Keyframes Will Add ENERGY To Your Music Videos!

What's going on, guys? Welcome to the very first episode of Quick Tip Tuesdays. This is going to be an ongoing series on the channel where I give you guys quick form content to improve your shooting and editing. So for this very first episode, I wanted to go over keyframes and how I use keyframes to enhance the overall energy in the music videos that I create.
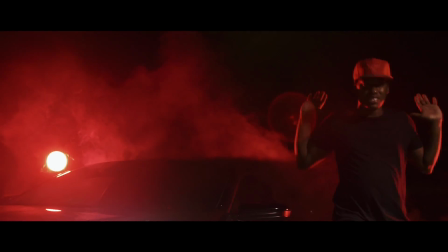[0:14]
So first and foremost, if you guys have no idea what keyframes are,
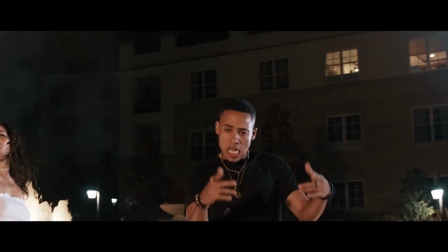[0:17]
they're used in editing programs to enhance movement or activity within an effect or a movement of a shot, I guess.
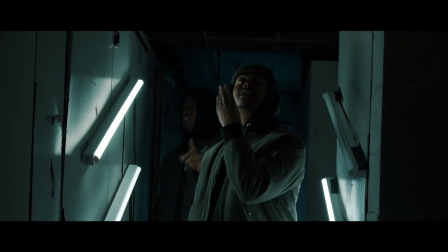[0:24]
So you can use keyframes, yes, to move shots that aren't moving at all, but I use them to enhance the movement of the shots where I'm actually moving.
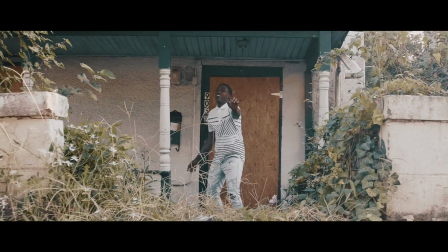[0:31]
So if I'm doing a slow pushing shot for a music video and I want that shot to go faster, I'll use and replicate that movement with keyframes.
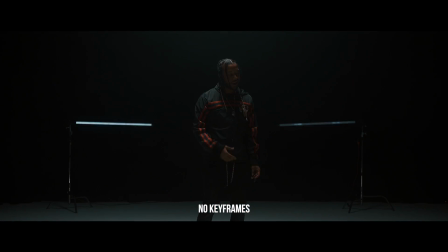[0:39]
You guys see me use this a lot. You probably don't even really realize it, but if I'm ever in the editing process and I realize that I was moving a little bit slower than I wanted to with the shot,
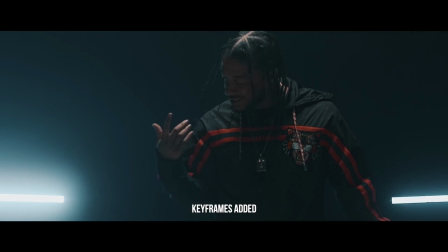[0:47]
what I'll do is I'll use keyframes to make that shot go a little bit faster and add more energy into the shot. So let's get into it.
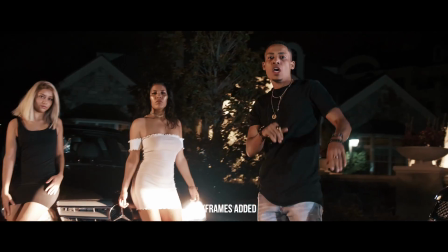[0:53]
I want to hop into the editing program and show you guys how you can use the keyframes to enhance your energy in your video. So today I'm going to be using Final Cut Pro 10. You can use Premiere Pro. I'll switch on and off with this series to give my Premiere Pro users some love, but you can use keyframes in any program.
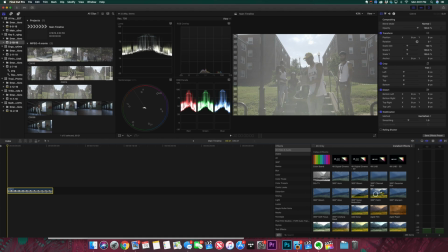[1:10]
So here we have a shot in a timeline, and as you guys can see,
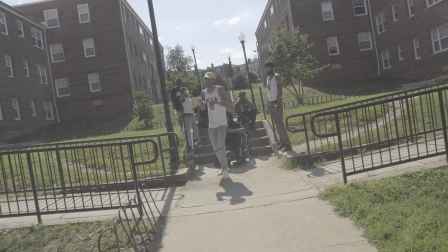[1:14]
it's just a really simple shot of me moving out on the Ronin, and it's pretty dope, honestly. But say the song was a little bit more upbeat and I realized I was just moving a little bit too slow in the shot, what I could do to increase my movement is to replicate this movement.
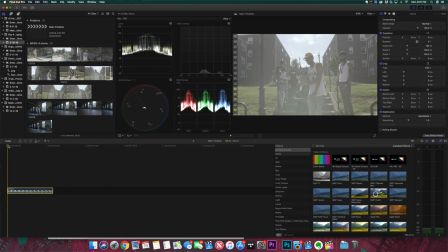[1:28]
So let's just scrub to the beginning of this clip and let's take note that we are moving backwards on this shot. So if I'm gonna be replicating this with keyframes, I want to start zoomed in and then zoom out with the keyframe.
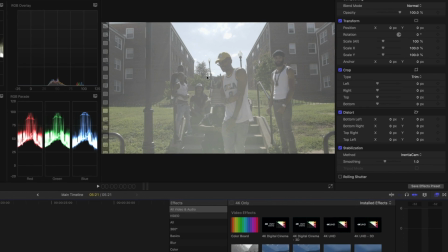[1:43]
So we'll scrub to the beginning of the clip and we're just gonna head over to our scale, drop in a keyframe,
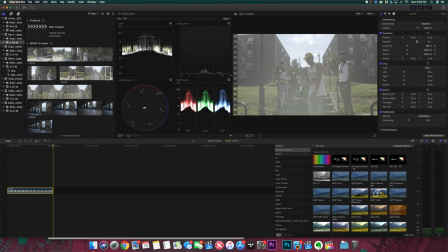[1:49]
and we're gonna scrub to the end of the clip and drop in a keyframe right here as well. Now if we push this arrow to take us back to the first initial keyframe that we added, I'm gonna be replicating the movement. You can do whatever you wanna do. If you go an opposite way, you'll get a really cool vertigo effect, but that's not really what I wanna give off in this video anyway.
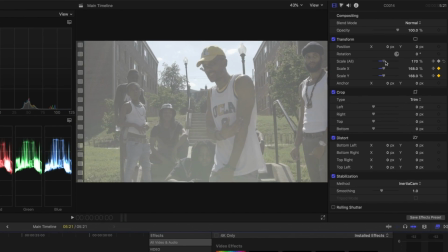[2:07]
So we'll scrub back to the first keyframe we added in, and I'm just gonna zoom it because, like I said, we're gonna be replicating the shots of us moving out. So if I start zoomed in and then we come out and we move all the way backwards, it's gonna feel like we started really close to his face and zoomed all the way out.
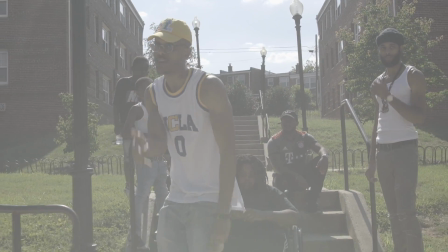[2:21]
It's just gonna make the shot go faster. So just play this out. As you guys can see, it's just giving us a lot more movement in the shot than it was originally.
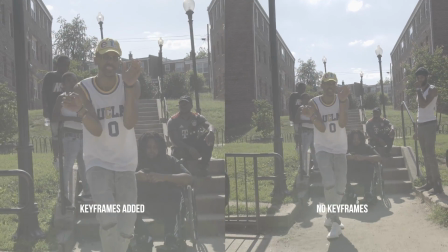[2:29]
So keyframes can definitely add and enhance and make the shots have more energy than they already do. And like I said, you can replicate movements with this, or you can actually go and add in movements that are in shots as well.
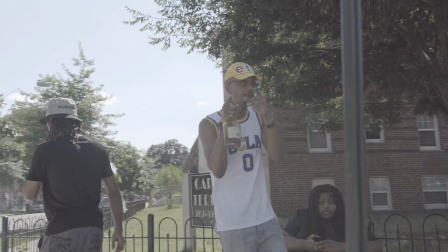[2:42]
So right here, I'm moving to the right on Drew. Now let's say I wanted to add a little bit more movement into the shot.
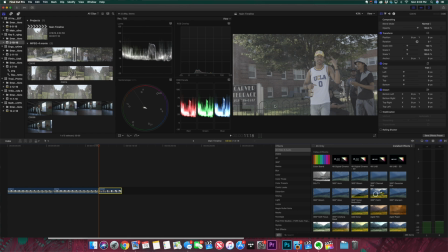[2:47]
What I can do is I can add keyframes to actually zoom the shot as well. So let's scrub to the beginning of this clip.
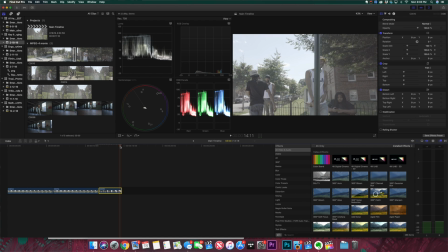[2:52]
We're gonna click on scale to add in a keyframe, and we're gonna go to the end, and we're just gonna increase the scale on that shot.
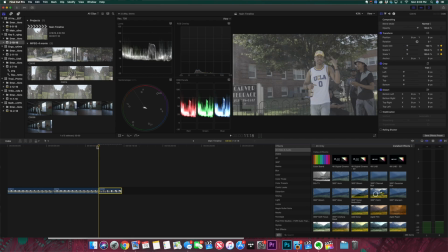[2:58]
Let's just do like 150. And if we play this back, you can see that it's adding a zoom into that shot as well. So it's giving it a lot more movement than it originally had. So not only can you replicate movement, but you can also add a different movement into a shot as well. So this is how I use keyframes to enhance the overall energy within my music videos. If I want to add another movement, I'll just go into keyframe it. And if I want to replicate the movement that I was already using, I'll actually enhance that as well. If you guys enjoyed this video, make sure to drop it a like, comment, also subscribe to the channel if you're new here. Peace out.